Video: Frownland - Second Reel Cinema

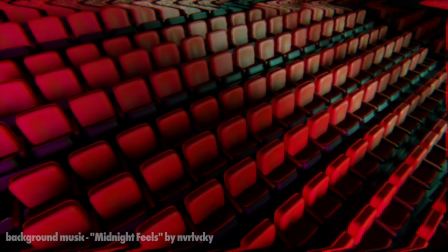How's it going guys? My name is Austin and this is Second Real Cinema, a series of videos dedicated to discussing less talked about movies.
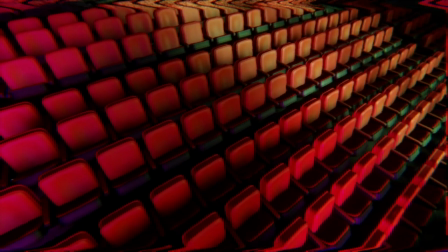Movies that I feel are underrated, overlooked, or that have undergone a critical reappraisal in recent years.
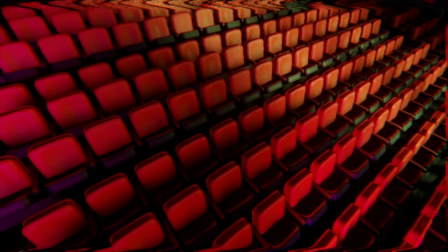It's a very broad concept that's essentially just an excuse for me to talk about movies that I love.
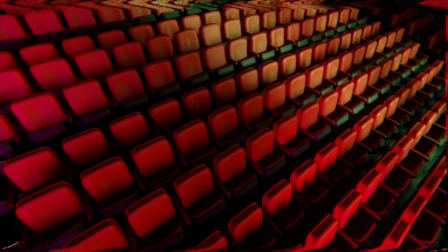For this first episode, I wanted to talk about a personal favourite that I rarely hear anyone talk about, and that's Ronald Bronstein's Frownland.
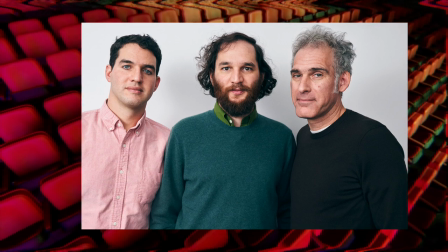Most of you probably know Ronald as the honorary third Safdie brother.
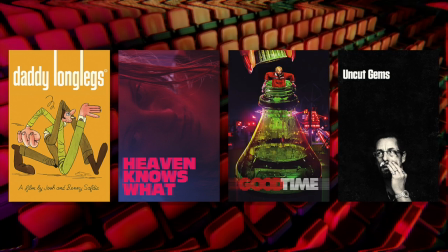He's collaborated with them as a writer and editor on most of their films and was also the lead in their 2009 movie Daddy Longlegs.
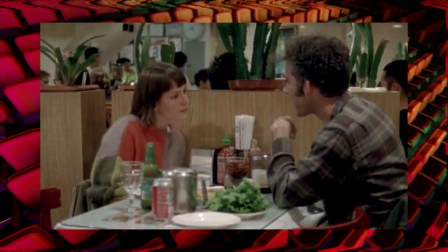I don't think you have any sense of what it's like for me right now, you know? This is what it's like being inside my brain right now.
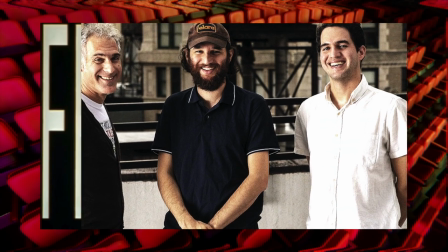But before teaming with Josh and Benny, he wrote and directed Frownland,
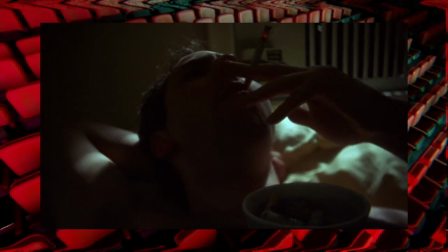A very low budget independent film that I think contains the same DNA as the Safdie brothers thrillers, good time, and uncut gems.
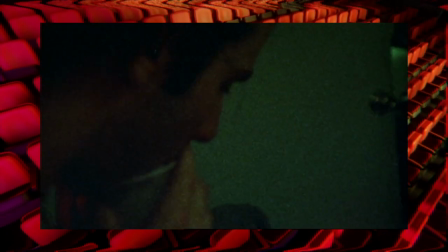It's uncomfortable, chaotic, and genuinely anxiety inducing in a way not many films are.
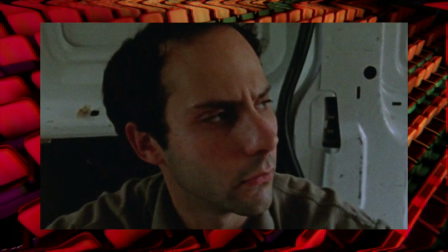Essentially plotless, the film focuses on Keith,
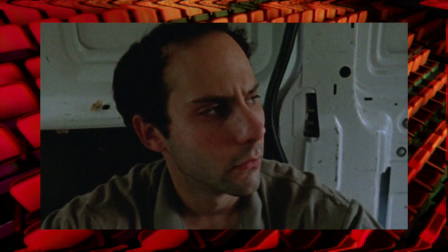a social outcast constantly struggling to communicate in a series of interactions that, at times, are legitimately painful to watch.
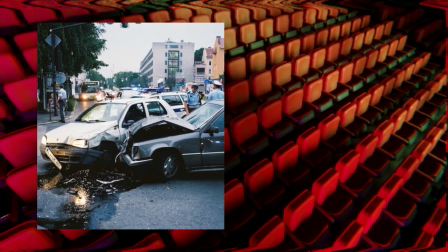It's like that old cliche about wanting to look away from a car but not being able to.
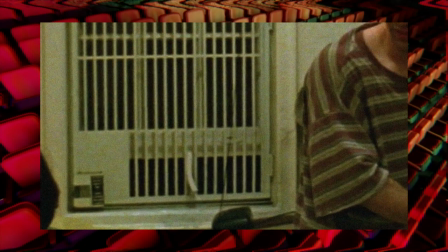That's exactly how I feel watching this guy flail in every situation he finds himself in.
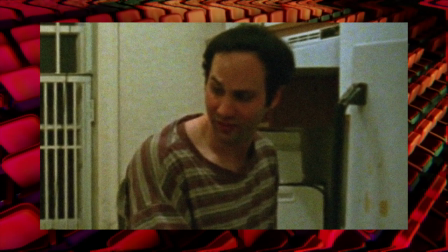I'm not sure he expresses one complete thought throughout the entire film.
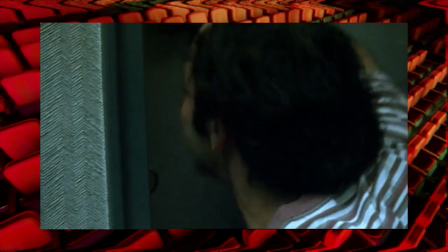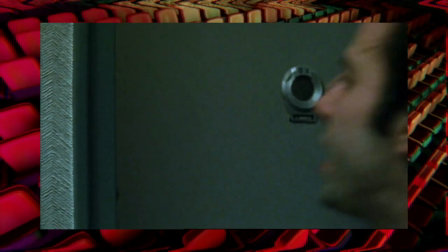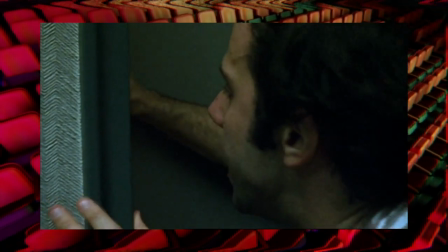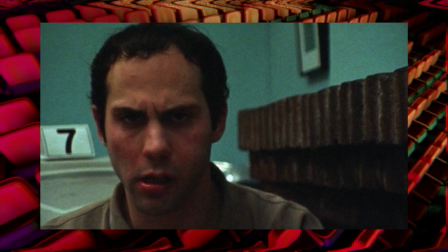It causes me to feel mixed emotions as I watch.
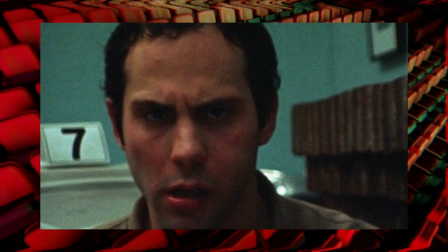I do genuinely feel bad for this guy, but at the same time, I completely understand the frustration of the characters around him.
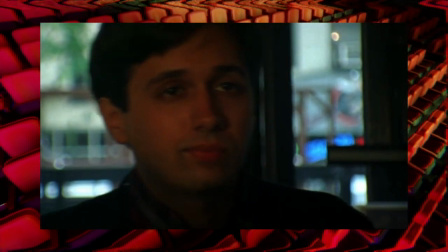The film also gives us a glimpse into the life of Keith's roommate Charles, who's a total prick, but also socially inept in his own ways.
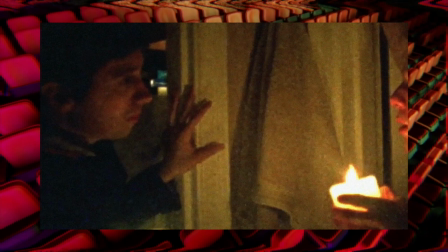These two performances are among my favorites of all time.
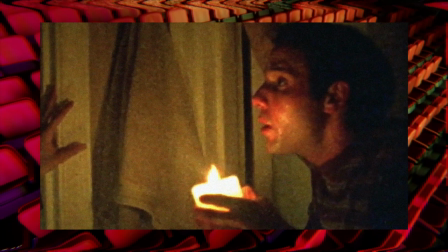The way they play off each other is so perfect and just creates so many great interactions that are stressful but amusing to watch.
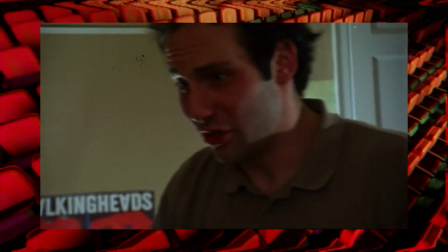You know, I mean, you know, the Bills is just that, you know, I mean, you know, it's almost, you know.
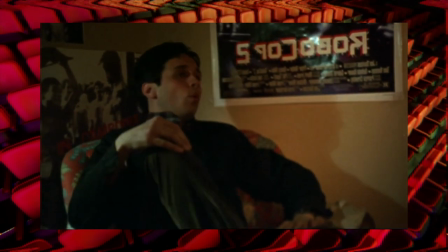No, I don't know. You've said you know about 25 times and I can promise you one thing, I don't know.
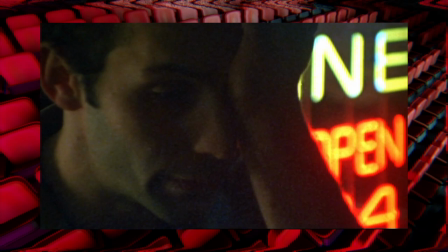Shot by Sean Price Williams on 16 millimeter, the grainy cinematography really elevates the film's scuzzy aesthetic.
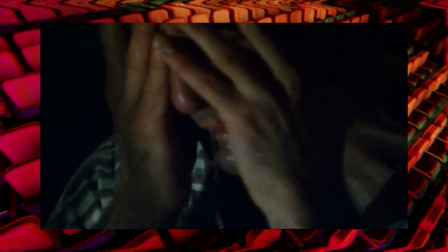There's nothing pretty about the shot composition. Bronstein gets up close and personal with these unpleasant characters, ensuring that we feel their anxieties as well.
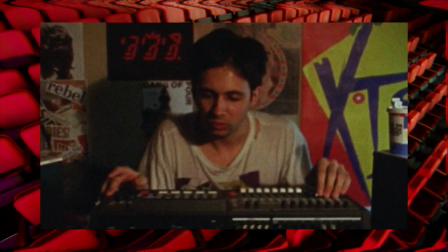Paul Grimstad, who plays Charles also provides a synth score to the film that I really love.
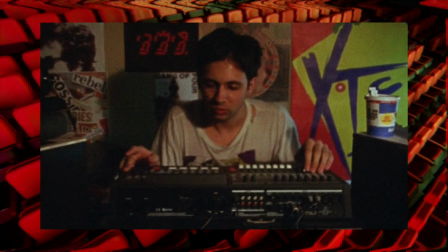It has an almost sci-fi, alien-like quality to it which works so well for the film and what it's going for.
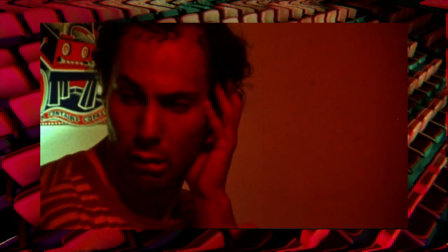At times it feels like a horror movie, but I also can't understate just how funny it is.
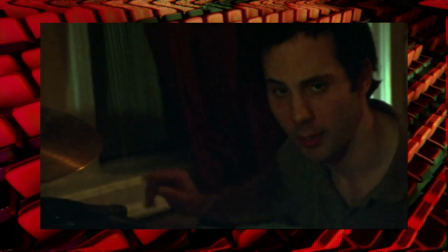At least to me. It depends on your perspective.
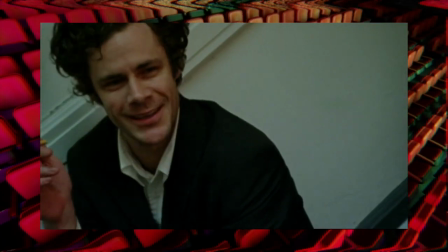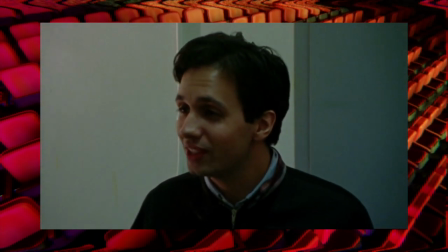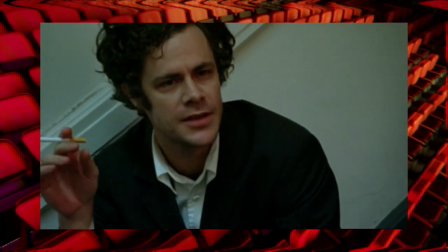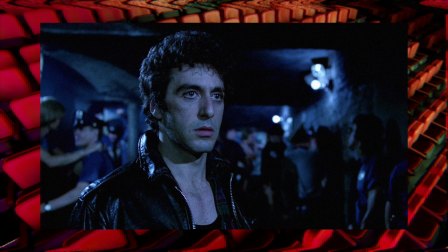I'm personally a big fan of disturbing and discomforting movies, so this is a personal favorite.
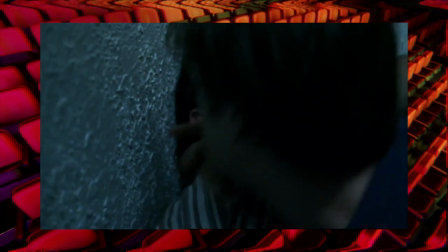It's right up my alley.
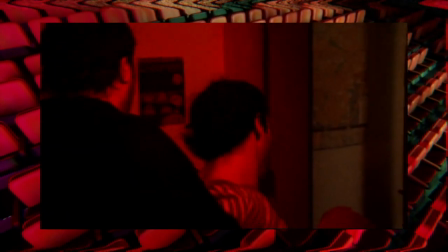I love watching tense situations play out on film, and they're even more captivating to me when the characters involved aren't quite equipped to deal with them.
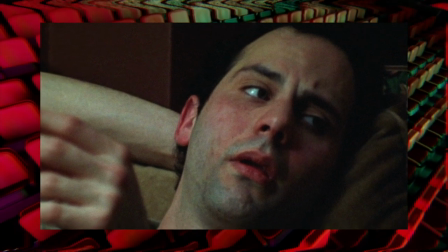That said, it is somewhat of an acquired taste, but with With the success of intense, anxiety-inducing films like Uncut Gems and Good Time,
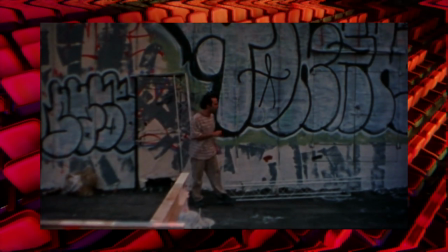I'm confident that Frownland could also find a larger audience if people give it a chance. What do you guys think of Frownland?
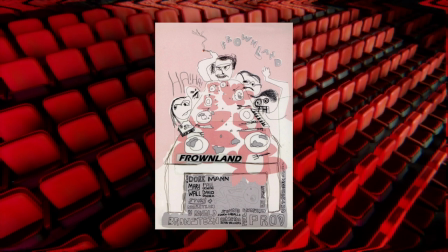Have you seen it? Am I a sicko for enjoying uncomfortable films so much?